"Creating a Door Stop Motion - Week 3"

This week, we're gonna be recreating this stop motion effect where it looks like we're kind of swiping through some doors.
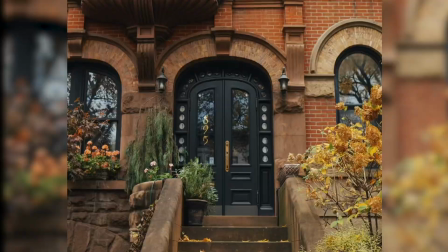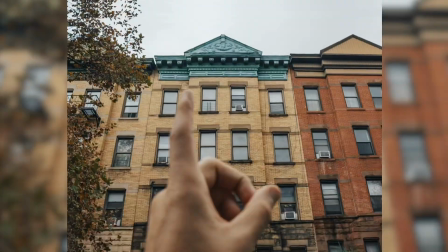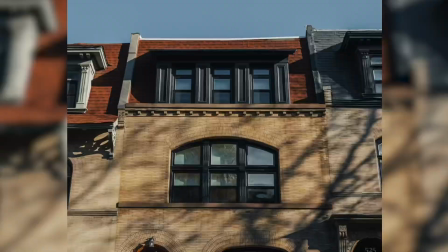Welcome to my channel. I'm Scott Herder, a videographer based out of Brooklyn, New York, who specializes in time-lapse and hyperlapse and kind of blending them all together. This is week 3 of a series where I try to recreate different time-lapses or different techniques that I was inspired by. And if you're liking the series so far, please consider subscribing to see the evolution of this weekly challenge.
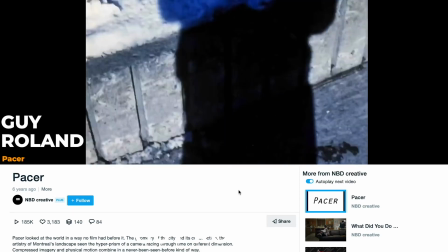This was inspired by 3 different creatives. First and foremost, we have Guy Roland, who created the first ever, or it's considered the first ever hyperlapse in this film Pacer.
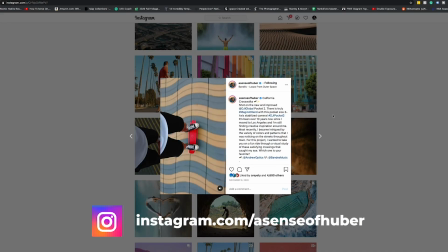Then we also were inspired by a sense of humor, which has like this really cool looking at his feet.
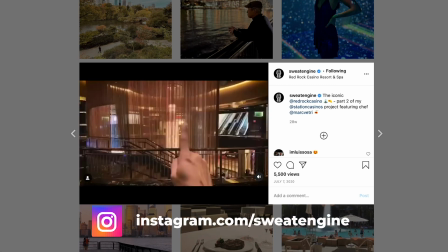And also the hand gestures are inspired by Sweat Engine.
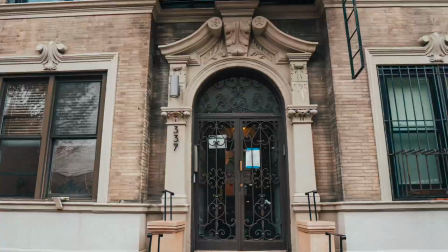So heading into this, I think that the hardest part is definitely gonna be aligning them all and just making it look as perfect as possible.
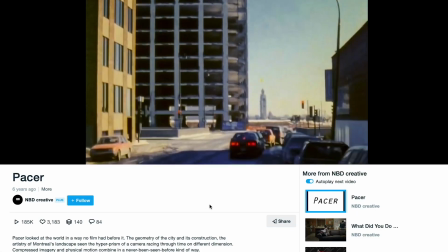What I think is crazy is that when Guy Roland created this technique, he did it all using film, which is insane.
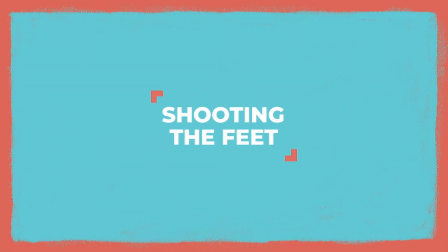All right, so let's get into the shooting. So we're gonna start with the feet segment.
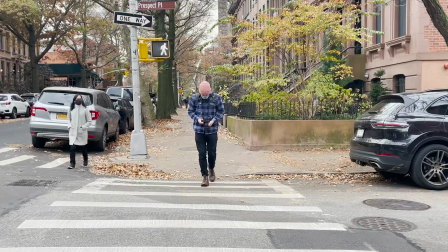So to do this, I'm just putting the camera into high burst mode and taking photos of me walking. And I'm gonna use the camera leash against my neck to keep everything in the same position. And then I just want to walk to a bunch of different locations. And anytime the ground is changing and interesting, I'm just going to take a photo of me walking 4 steps.
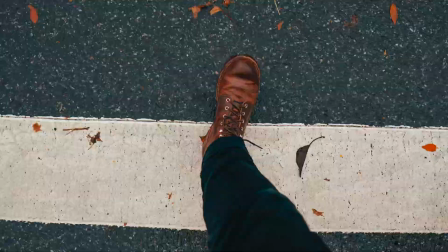Again, the leash is gonna be kind of braced against me to keep it in position.
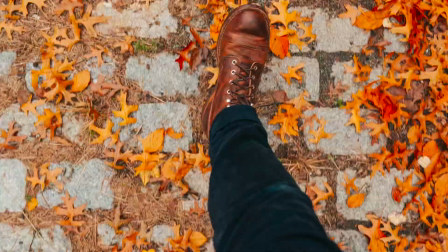A couple of the mistakes that I made was I didn't shoot at 1/200th of a second when I was first starting out, and when I got back into the editing room, I had a lot of blurry photos, so I had to go back out there and redo it again, just making sure that my shutter speed was above 1/200th of a photo.
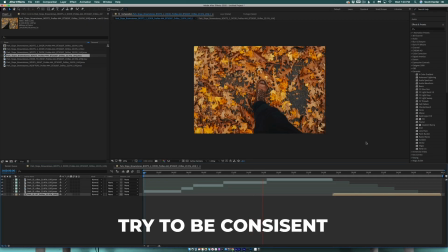And then the other issue that I ran into was sometimes I walked a little bit slower, sometimes I walked a little bit faster, and I just had this really inconsistent look, so I had to go back out again and just make sure that I was already walking as I began to shoot.
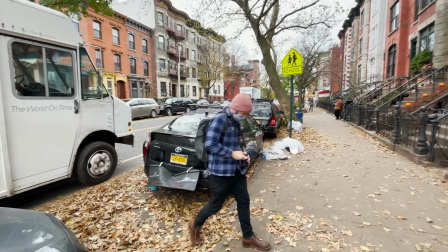When it came to walking up to the door, I just was firing in burst mode and just got into the position that I wanted.
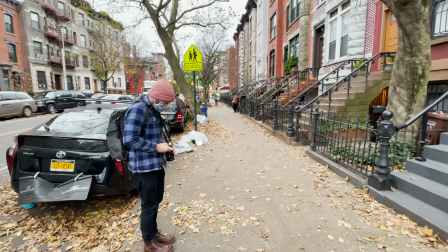And then I just waited for the camera buffer to fill up.
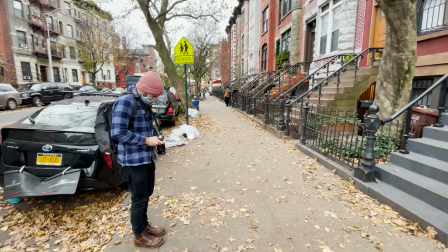And I just put my hand in front of my camera and stuck my finger out like I was swiping down and tilted my camera up as I took photos until it was framed to the door.
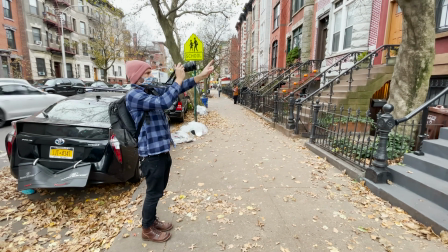And once I did that, I added my hand back and acted like I was swiping the door.
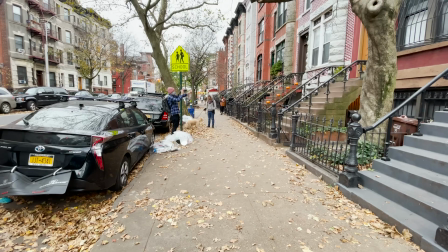Then I'd walk to the next position and add my finger in the next few door shots on the same street, so my finger just kind of looked like it was in for a couple of frames,
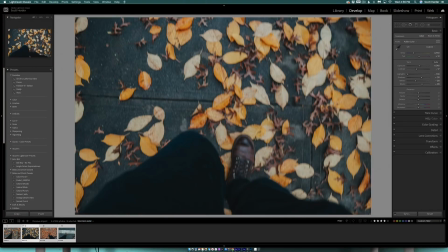just kind of swiping across. For editing that part, there wasn't really anything to do, just a batch edit in Lightroom where I copied and pasted all the settings.
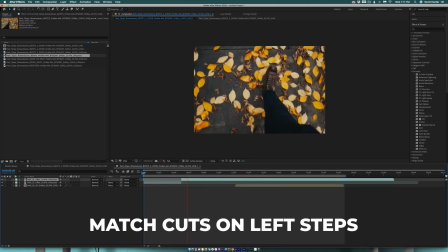And in my editing software, all I had to do was cut a match shot on the very left step.
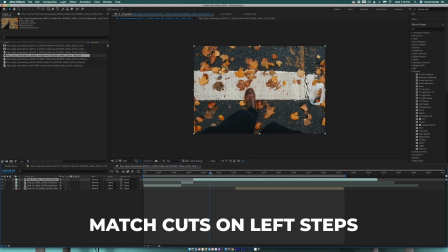So basically just take 2 steps and cut and try to align the feet the best I could.
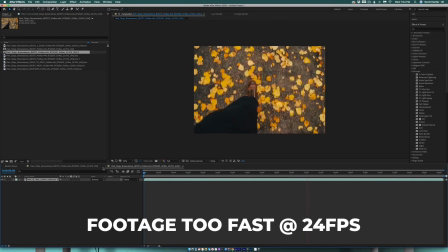So I had all my footage set to 24 frames per second, and it just seemed way too fast.
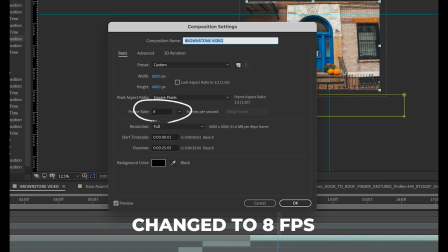So I played around with it and I found that 8 frames per second was the effect that I liked the best.
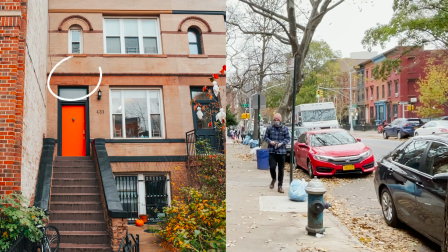Okay, so now let's talk about shooting the doors and the roofs. For the doors, I did a similar thing to just shooting a hyperlapse.
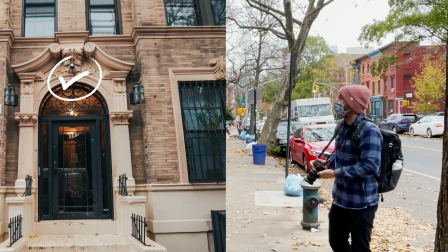I found an anchor point that I just used at the top of the door.
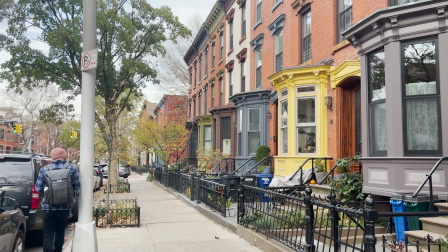And for the lines or something to kind of keep me at the same distance, I just used the edge of the sidewalk, just wherever my feet could fit on.
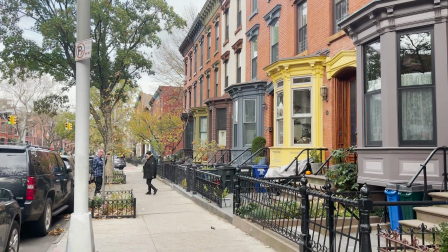Because it was just impossible to keep the exact same spot because sometimes there was trees or people, or sometimes there wasn't, like the sidewalks are just totally different sizes. So I shot this for about 100 doors, and then once I found a really cool blue door, I just thought this would be a good place to switch positions.
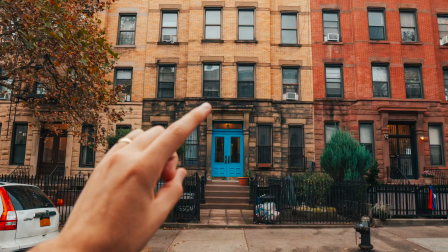And so I just inserted my hand and just swiped up and then changed this to the door and just repeated that all the way through for about another 100 roofs.
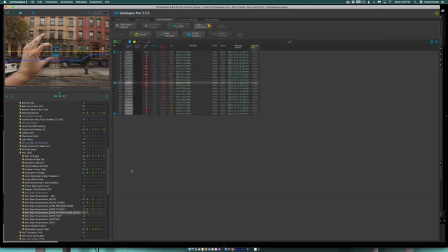So then in the editing software, I just copied and pasted all of the settings from the boots to the doors and to the roofs,
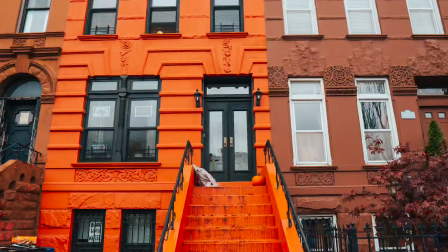exported them out into a video, and this is exactly what it looked like out of camera. And it's just really jumpy and just looks absolutely god-awful.
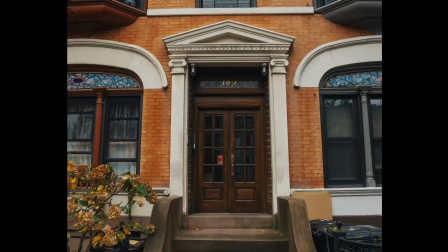The next thing we have to do is just wrangle it into place, and that's gonna be the time-consuming part.